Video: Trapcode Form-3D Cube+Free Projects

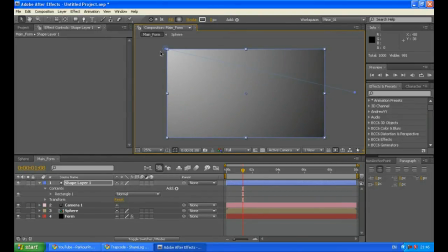960s
should put the brighter area right up here because it actually makes sense so the light source is
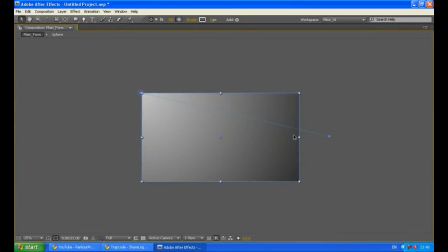972s
again somewhere here and the light is fall in this direction on our
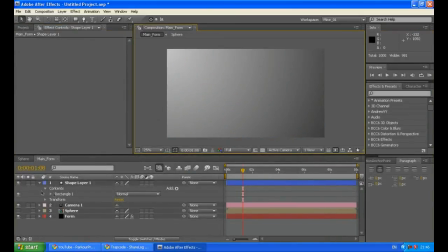977s
particles our fake 3d particles let's name this layer bg
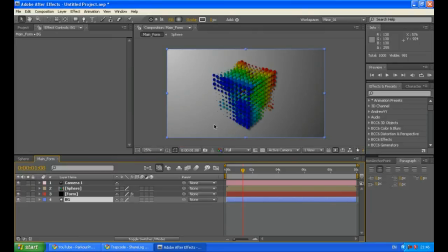984s
and put it here so you can see your form now
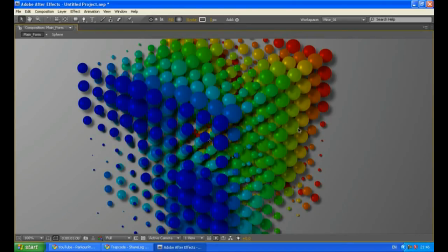992s
you can see your particles are making shadows on each other i will add drop
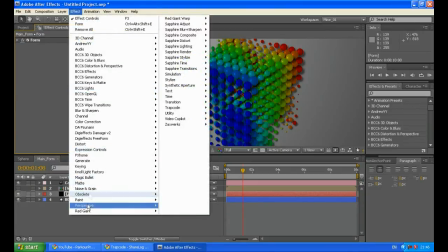1001s
shadow to the form layer so just choose your form layer go to effect perspective drop shadow and
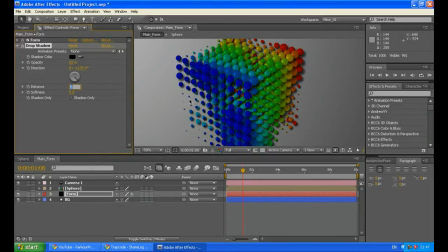1010s
increase the shadow distance to 15 no not 15 200 maybe yes it is better
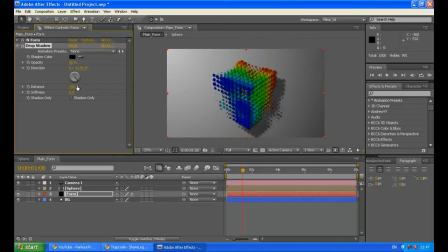1022s
like this maybe 150 maybe 200 is just too much and increase the softness to like 100 so you get really soft shadow 200 just
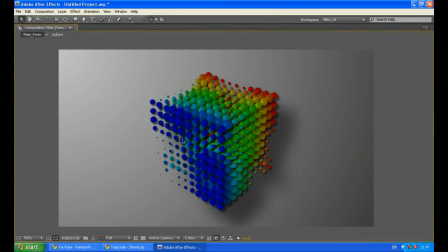1039s
200 is fine now it looks more realistic so that's the basic setup they did
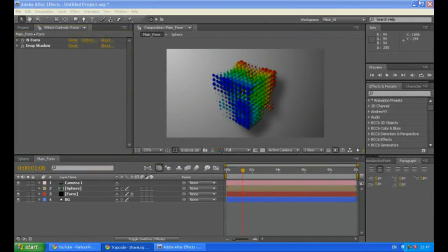1047s
there you can download this their project from their site.
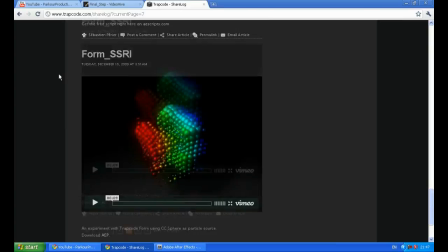1053s
I'm going to give a link for it in the description. You can just download it.
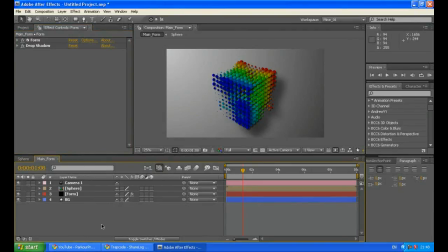1060s
You can also download an AE project that I also linked in the description. There are some other options that you can create using particular,
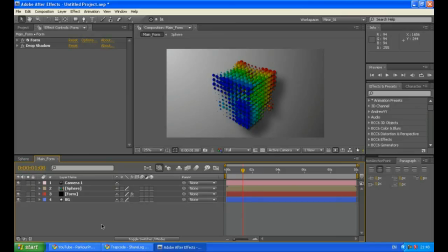1075s
actually using this technique of a fake 3d balls and so you can check the setup
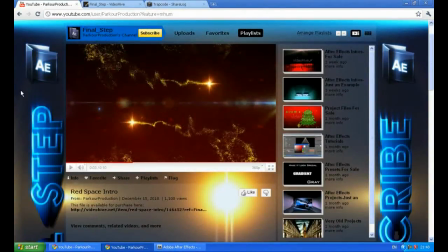1083s
there the interface please check out my other videos in my youtube channel please subscribe comment rate
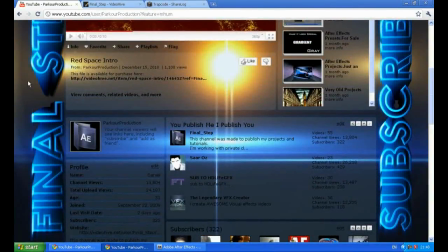1092s
everything if you haven't already also please check my video hive account I
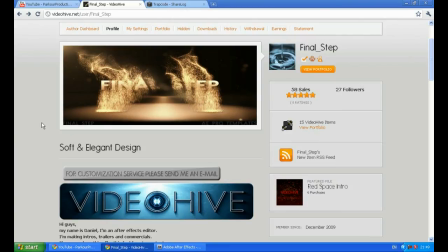1098s
have some after effects intros and the full-length projects like commercials tutorials here.